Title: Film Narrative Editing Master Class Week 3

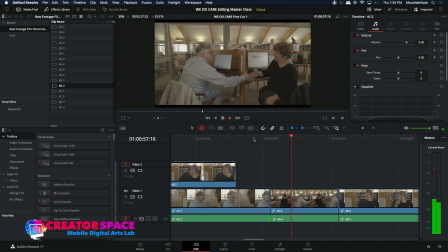(32:57) Noise, aren't I? Oh, I'm Jeff. My name's Jeffrey Lincoln. Nice to meet you. And you are...
Right, that's cool. And let's do a little bit of a split here.
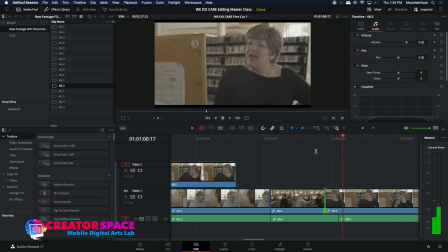(33:10) Nice to meet you. And nice to meet you.
A bit too much there, so just kind of have her end.
Nice to meet you. And you are... Nice to meet you. And you are no bother at all.
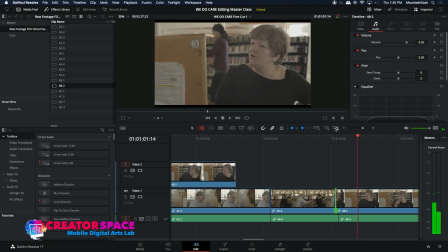(33:28) Nice to meet you. And you are...
And I'm thinking it would be kind of cool to see him.
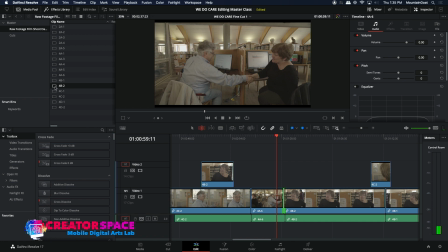(33:35)
He's kind of trying to get away from this conversation. We can see him how, in his wide shot here.
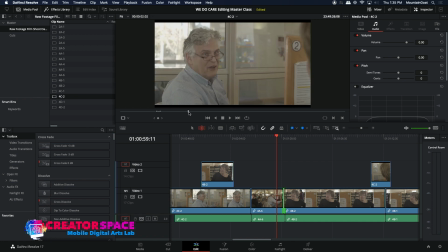(33:41)
So let's see what that looks like.
Thank you. As you can tell, I am struggling a little bit here. Listen, my name is Jeffrey Lincoln. Nice to meet you. And you are no bother.
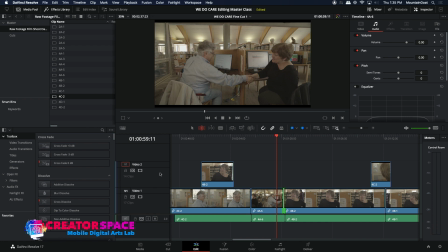(34:02)
Okay, let's go a little bit of his reaction there again. As he spins away.
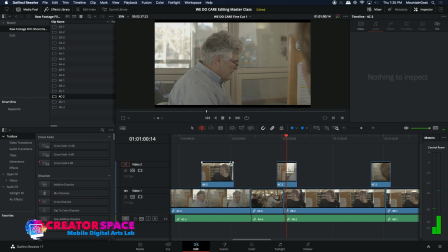(34:07) Nice to meet you.
That's kind of cool. So now we just got to match the action.
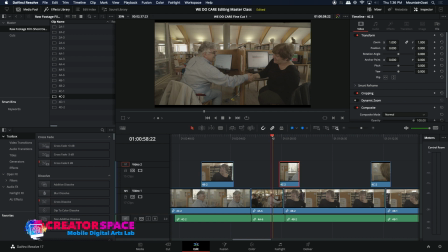(34:13)
So I'm just going to slide that down a bit again with these arrow buttons here.
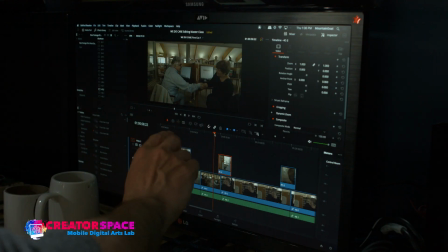(34:19)
Just sliding this block clip down, which is his reactions. I'm just sliding that down, and that's why I like putting reactions on video too, because then you can kind of fine tune them. And I'm keeping my main sync on the video one, audio one.
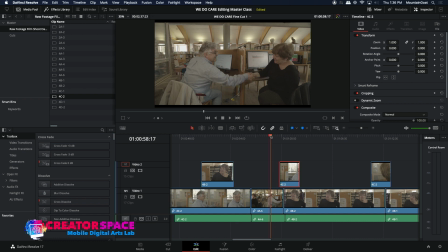(34:35)
So that's the way I like to do it. Again, it's not, you can do it other ways, but that's a good working way for me.
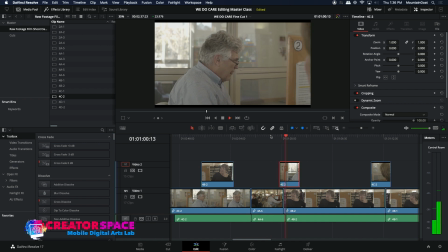(34:41) Nice to meet you. And you are no bother at all.
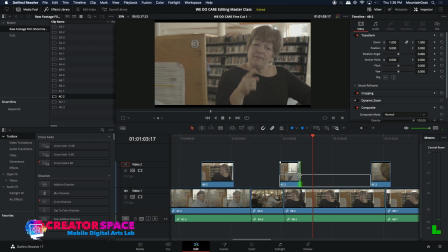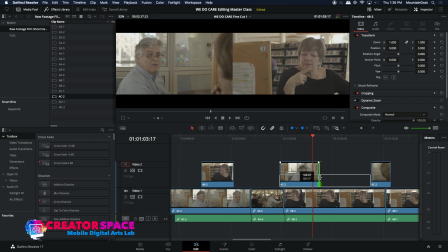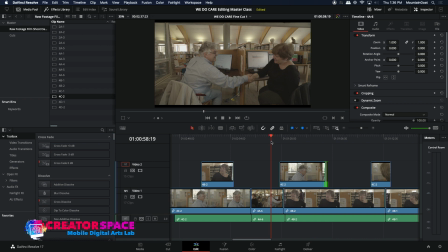(34:55)
And now I'm kind of interested to stay on him a bit because I think he's kind of interesting with his reactions to this whole situation.
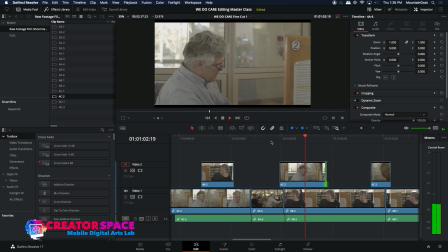(35:01) Nice to meet you. And you are no bother at all. You know, your name sounds really familiar.
And he looks really confused here. I like how that's going.
You know, your name sounds really familiar.
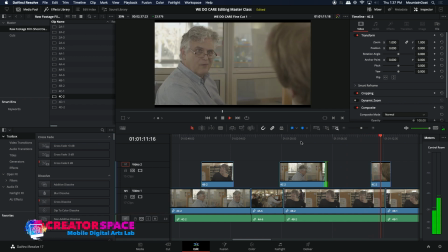(35:17) Didn't you used to teach a creative writing class at U of T? And you have several best-selling fiction novels.
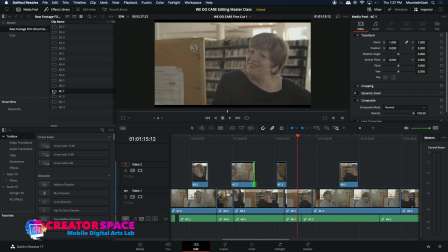(35:25)
So that's kind of neat. Let's see what else we have for his, when she says about his writing.
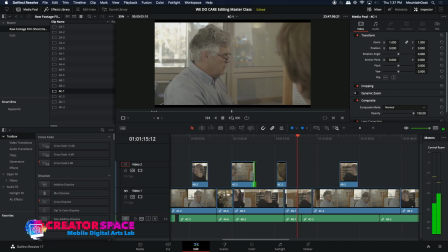(35:32) And you teach at U of T, and you've sold several famous fiction novels.
So I like this confusion because he's, his memory loss thing. Let's hold on that and see how that works.
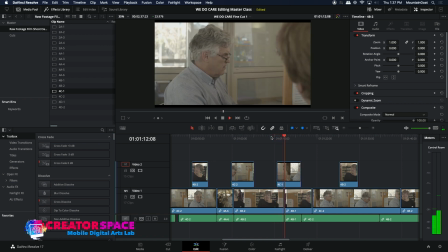(35:47) Used to teach a creative writing class at U of T, and you have several best-selling fiction novels.
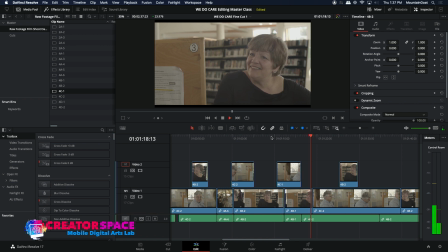(35:55) Yes. How kind of you to mention that.
So this way it's kind of neat. We're not sure. I like holding on this kind of a reaction of his where he looks perplexed and he's not sure if he's really, his identity.
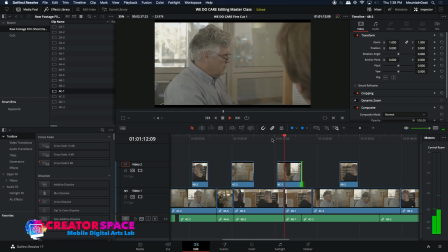(36:12) Teach a creative writing class at U of T, and you have several best-selling fiction novels. Yes. How kind of you to mention that. Oh, yes.
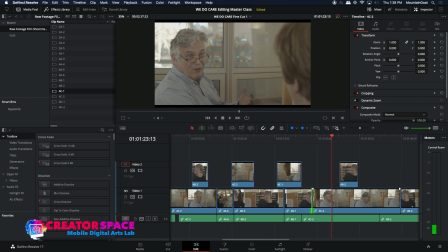(36:25) I taught for 25.
And here we're just going to do a little bit more of a split.
How kind of you to mention that. Oh, yes. I taught for 25 plus years at U of T. Well, I've been retired for a few years now.
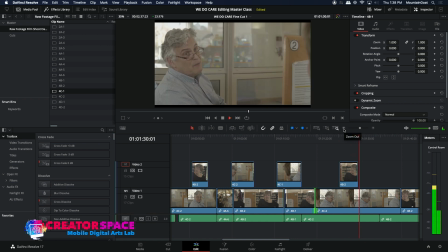(36:44) Ah, I have great memories of those wonderful years.
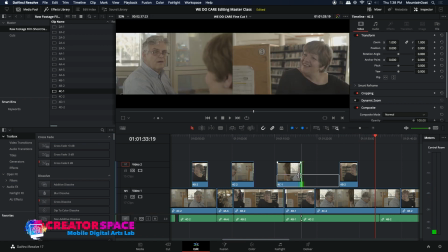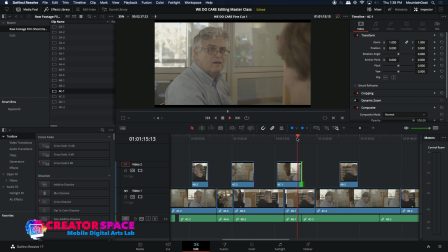(36:55) Novels.
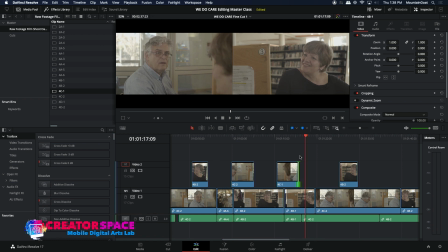(36:59)
So here I just want to kind of see the end of her saying the novels.
Selling fiction novels.
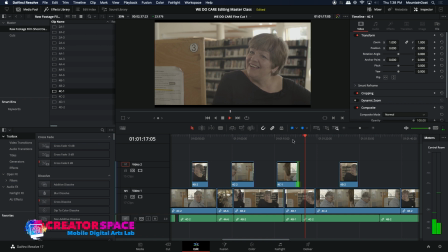(37:05) Yes.